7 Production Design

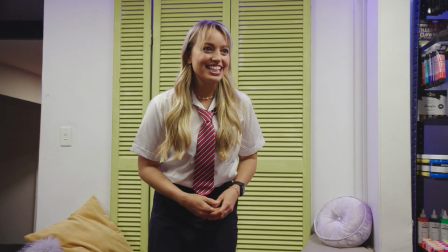[0:08] We got it? I think we got it.
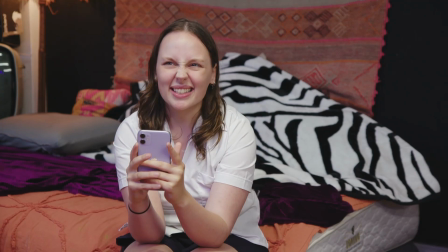[0:13] I just think the production design is a little meh. Production design?
What is Hannah talking about here? And is it important to know when making your film? Production design is something that when done well goes unnoticed, but when done badly gets noticed for all the wrong reasons. But what is it? The production designer on a film is the person responsible for the overall aesthetic of the film. This includes the set and the props. The production designer will also work closely with the costume designer and hair and makeup to ensure the film's aesthetic remains consistent. The production design of a film can provide the viewer with an enormous amount of information.
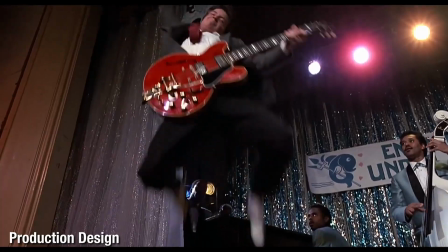[0:49]
It can tell us basic information such as the time period or the weather conditions and temperature.
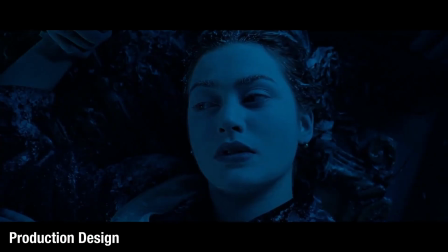[0:54]
In the final scenes of Titanic, for example, the ice in Jack and Rose's hair helped to tell the audience just how dangerously cold the water must be. Production design can also give us information about characters. Where do they live? Are they messy?
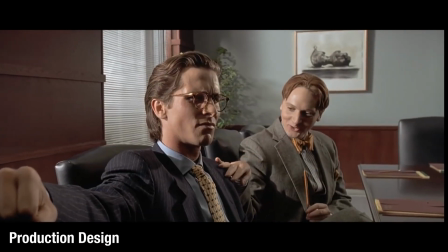[1:07]
Do they have their life in order? Are they rich or are they poor? And it also plays an important part in creating style and tone.
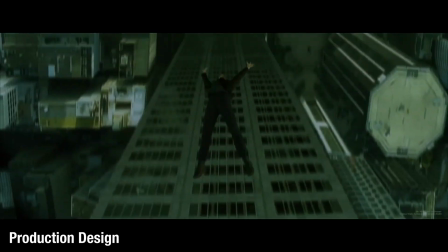[1:14]
The original Matrix film, for example, created sets that are laid out in grids. Everything looks new and modern.
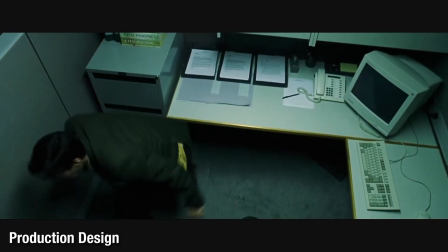[1:20]
The rooms are sterile with sharp corners, and you see grids everywhere. This was to help create the feeling of an artificial world, a world inside a computer program. But what can you do with production design in your short, realised film on a shoestring budget? Well, perhaps your short film centres around two characters having a conversation in one of their living rooms.
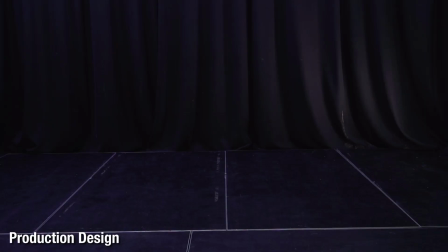[1:40]
Firstly, you've found a room to shoot in, your location. Next, you've cast your two characters.
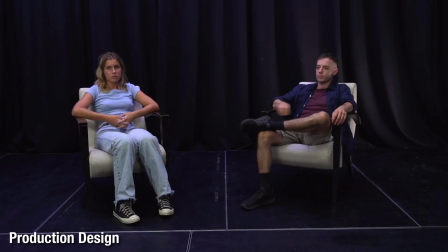[1:46]
Perhaps you already have a couple of chairs available, but it still looks empty. It's time to decorate, or what we call dressing up the set.
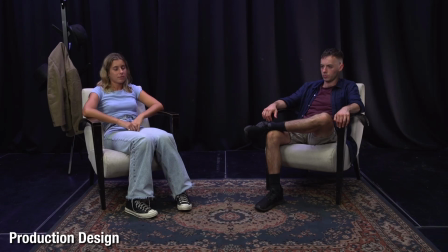[1:55]
How about a rug? A hat stand? And finally, a table with something on it.
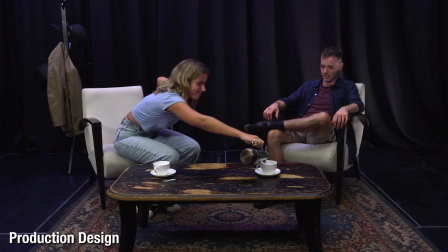[2:02]
Now one look at this and I'd say we have a scene between two friends catching up over tea. But what if they were teenagers?
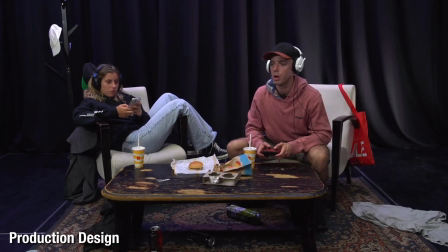[2:09] Oh no!
Wow, that's essentially the same scene, but with a different production design, it changes the way we feel about everything. Let's see what happens if we change it again. This time, our characters are a couple of detectives.
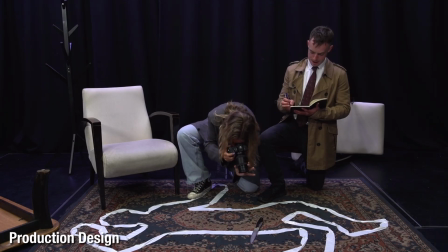[2:23]
And that's the power of production design. None of these examples shown here would blow your budget. You can use your own furniture or borrow your friends. You can get secondhand pictures or posters very cheap. Same with the props. And we made the outline of that body simply with some masking tape. So get creative when coming up with this stuff. It's half the fun. And remember, when making your short films, everything you see inside the frame of every shot is important and tells part of your story. Never underestimate what's lurking behind your actors. Happy filming.